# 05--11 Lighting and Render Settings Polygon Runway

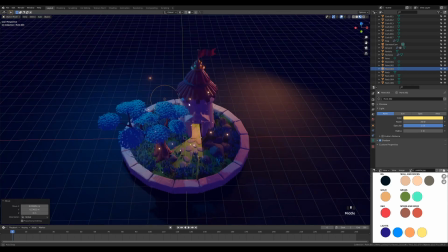993s
So we can position it somewhere here. I think the height is good.
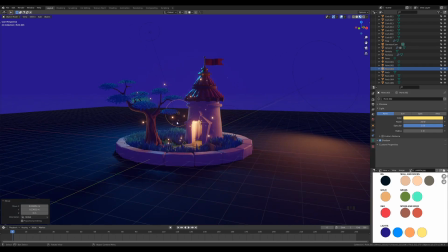999s
So the story may be that there is actually a window here on the tower.
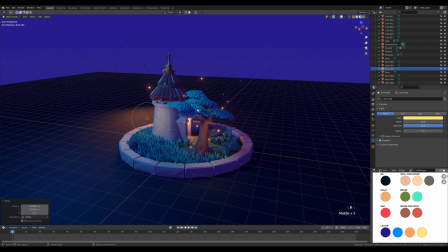1005s
If you want, you can use booleans and a new object and sculpt an actual window there if you like. That would look really cool if you want to animate the rotation of the scene here or something.
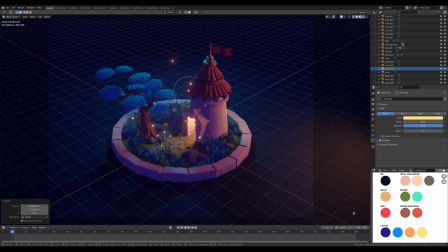1017s
Totally up to you. I just want to hide here a little bit of the light and bring up the power to something like 150 and change it to that orange light, so it's same as the entrance, since I'm kind of suggesting that it comes from the tower,
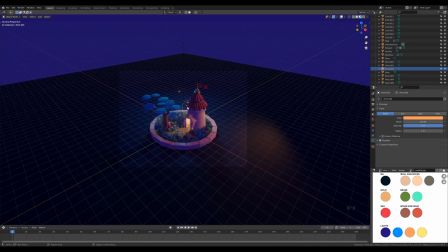1036s
and this will really help us to like divide the foreground and the background of the scene.
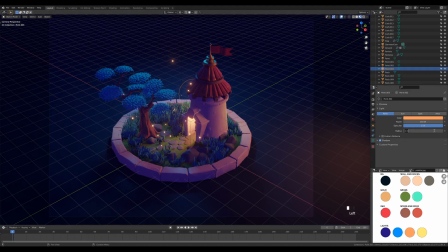1044s
And we can now make it a little bit smaller, those
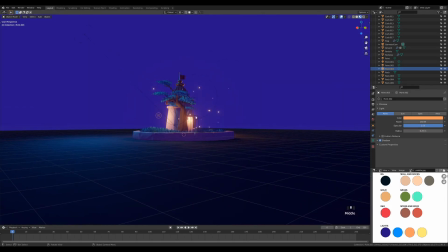1048s
0.25 like before, and go a little bit closer towards the tower.
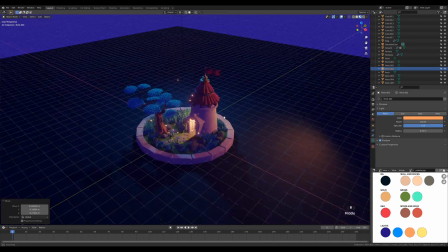1055s
And now let's find that rim light that we really like. Something like this would be fine.
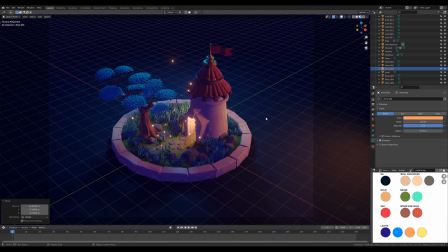1063s
Yeah, I'm happy with this, so let's move on. And there's one final thing we can do to blend the scene, the colors a little bit better, and to create a really nice dispersion for the lights, and that's adding a volumetric fog in the scene.
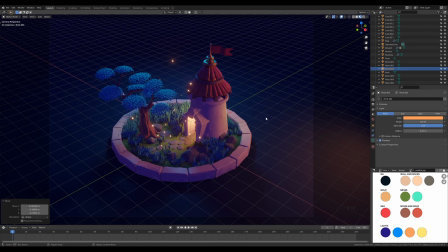1077s
It will produce a little bit longer render times, but I found that the results are really worth it. So let's add a fog right now. I'll just press Shift A and add a cube. You can of course add a cube in the world settings as well, but I like to apply the volumetric material to an object,
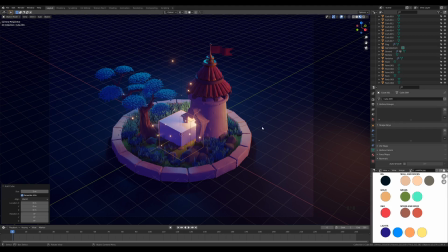1095s
so I have a better flexibility of scaling it and, you know, work on it locally rather than have the whole scene covered in fog.
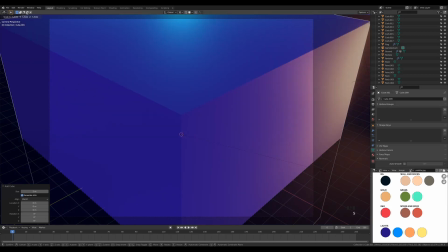1104s
So let's now just scale up this cube, and we can move it a little bit up.
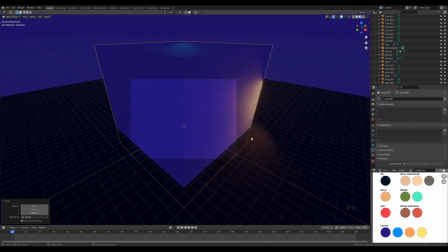1109s
So press G then Z and move it up like this. And we basically need to cover the whole frame here.
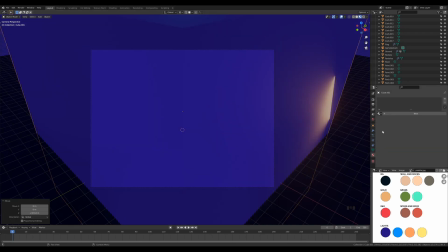1118s
So yeah, something like this. And now we need to rename the object. So go to the object properties and let's call this fog. And now we can go to materials and create the new materials. Let's call this fog 2. And first thing we need to do is remove the principal shader from the surface node.
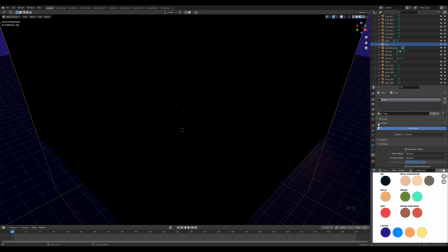1138s
So let's remove that one. It will produce a black cube. And we can collapse the surface and we can expand the volume node. That's what we are interested right here. And let's insert the volumetric shader.
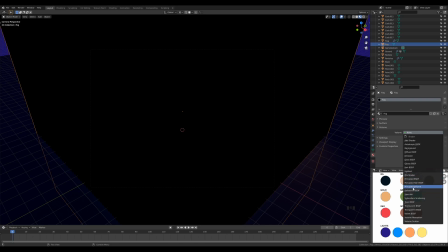1151s
We have the principal volume shader for that.
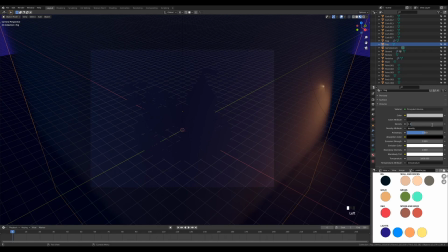1154s
And let's modify the density to something like 0.025.
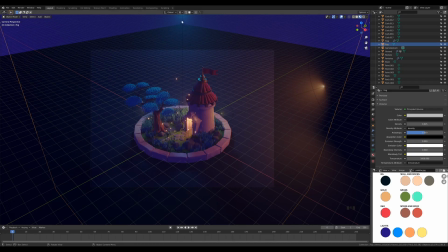1160s
So it's really just a slight touch, but you can see it right away how the area lights disperse in the fog.
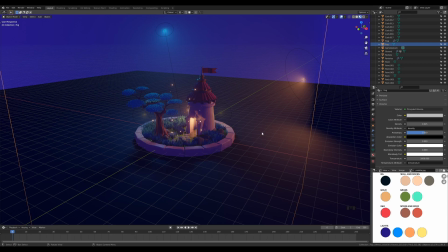1168s
And that kind of creates this code of color over your scene that helps to blend it a little bit more.
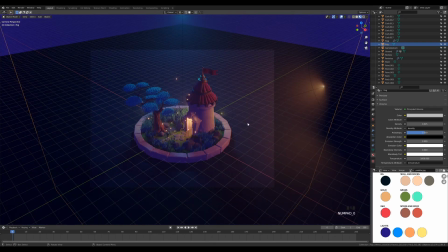1174s
And I really like the effect. So let's go back to the camera view. And now we can blend it even further by applying some color.
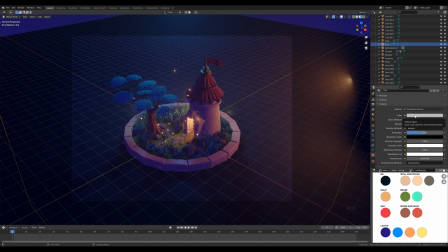1182s
But be very careful about the color here. Only a light touch is enough. So let's just move this from the center to a little bit of a bluish tone like this. And you can see how this immediately changes towards the blue. We don't want too much, just a slight touch like this.
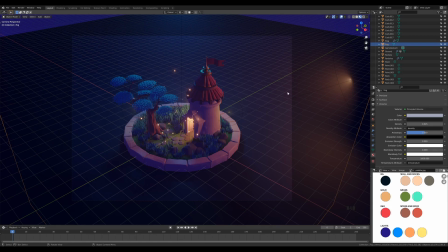1199s
So yeah, I really like to do this. You can see it right away that it's a little bit coated and hazy, covered with that blue color, and the lights, the orange and blue lights, are more dispersed in the scene.
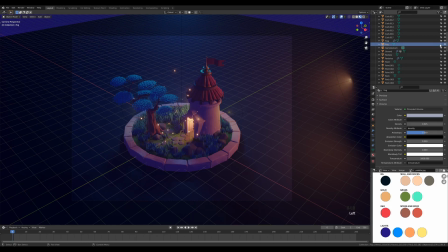1212s
So right now I will just lock the object by disabling the selectable here so it doesn't get in the way, same as we did with the particles. And speaking of particles, this might be the time where you want to have a look at that as well. If you're satisfied with like the scale and position of these particles, if you want to change some settings.
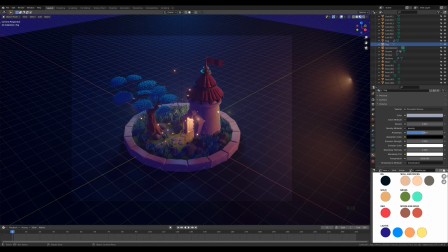1232s
And now we can move on and switch to the cycles render preview and see if this is lighted properly for the cycles render as well.